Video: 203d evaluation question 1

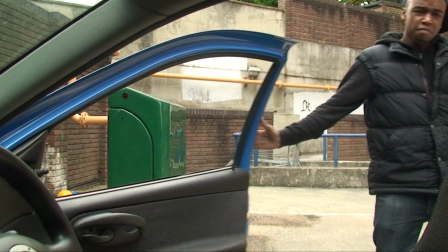In this shot, as he shuts the door, he screws up his face, which could portray him as quite aggressive. Again, he's wearing a hooded coat, which is demonised by the media and is very based around working-class youth.
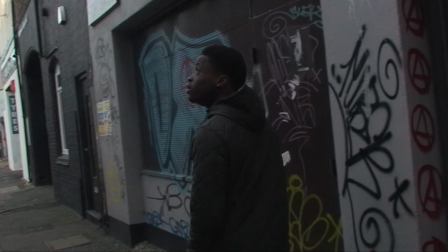This is a panning shot of Kelvin walking. The shot was deliberately framed so that the graffiti was in the background.
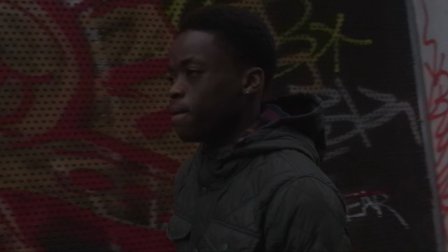Graffiti is a stereotypical setting for social realism, as it is a sign of crime and vandalism. In the scene where Calvin is walking in the street, we added some non-diegetic sound of the police sirens to give the scene a sense of urgency and alertness.
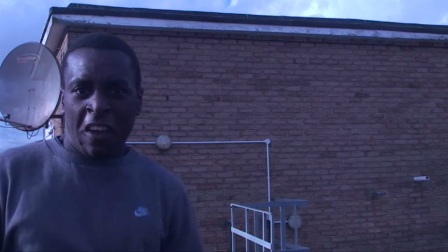This is a mid-shot of Nicky walking towards the camera. This shot was deliberately framed to leave Nicky on the left-hand side so there would be room for his title card. In this short, he's meant to look very aggressive and threatening,
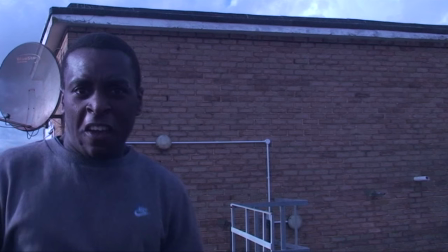which is very stereotypical of his character as a loan shark, as they're meant to be portrayed as quite dangerous. We reinforced his aggression by dressing him as a stereotypical thug. We also put him in an urban location, which is stereotypical of the working class as well.
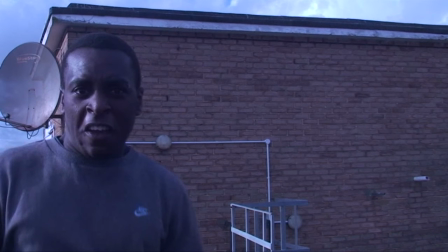For the first piece of voiceover that we used was the argument between the characters. As she says, this man, she's talking about the loan shark, so we timed it perfectly when we actually showed the loan shark looking really aggressive. The whole content of the conversation is about the life struggle that they're coping with and the crime of someone stealing from them.
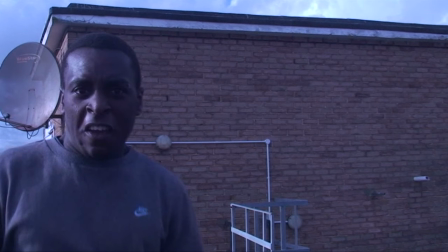They use slang words like in it, which is very stereotypical of used today. We use the characters to give a sense of narrative and we also want to give some of the narrative away but not give too much away, so the audience feel intrigued.
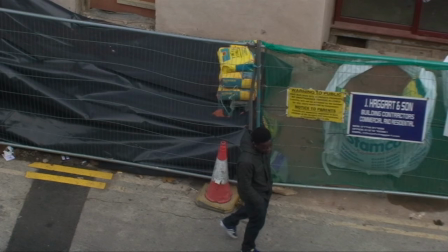This high-angle panning shot starts zoomed in and then slowly zooms out. This is to make Kelvin look isolated and alone. The location is typical of the genre.
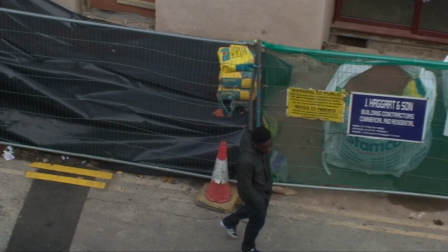It includes building works, which could be a sign of unfinished business. also includes vandalism, which represents crime. The fact that Kelvin is wandering around on his own with his hands in his pockets, looking at the floor,
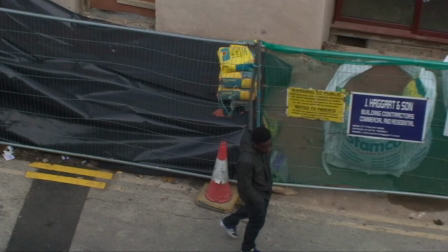is meant to portray him as quite lost because of the life struggle he is coping with. Bullet boy. After that, we have a high angle of Kelvin walking along the street with the voice of a foreli carried on from the previous scene.
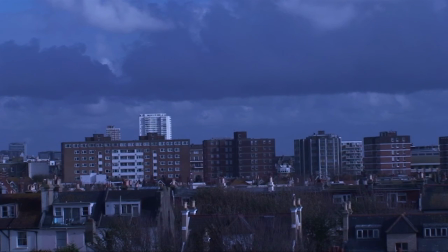That's where action will take place. These locations are stereotypical of the social realism genre Many of the shots have similar locations that represent social realism As Nick Lacey says,
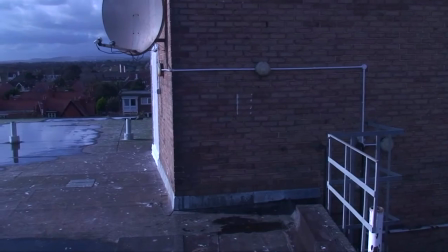that some of the genre is fairly fixed by the time and locations and others could have virtually any setting
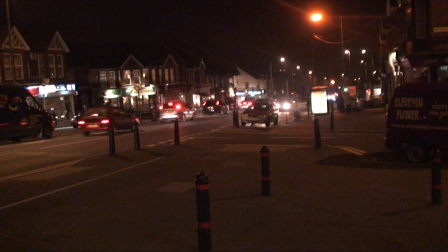This is another long shot that is used to help establish the area in which the story will take place For the second voiceover we use the phone call between the main character and his friend asking for help because he's coping with a very serious life struggle and could be in a lot of trouble and danger.
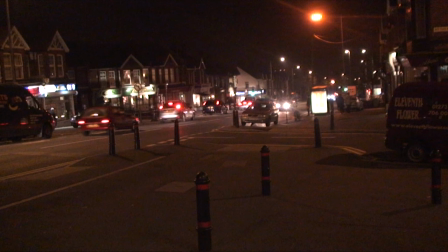By using this, it advances the plot by giving a certain amount of information away about the narrative but not giving too much away so the audience again feel very intrigued. By using this voiceover as well as shots on top means we can look at two things at once and get more done in a certain amount of time as we were limited with time.
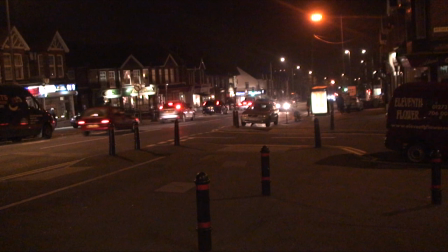yeah that was this shot is a long shot of the main street near reggie's house in the frame you see the nomination for bafta award title which is placed at the bottom because it seemed like the most negative spaced area over this shot you can hear the non-diagetic sound of the phone call between reggie and his friend this non-diagetic sound is also used over the stare
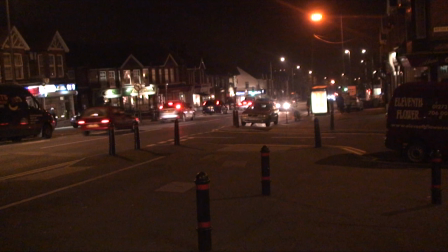and shop scene to reflect the actions and crimes he had to commit to keep his loved one safe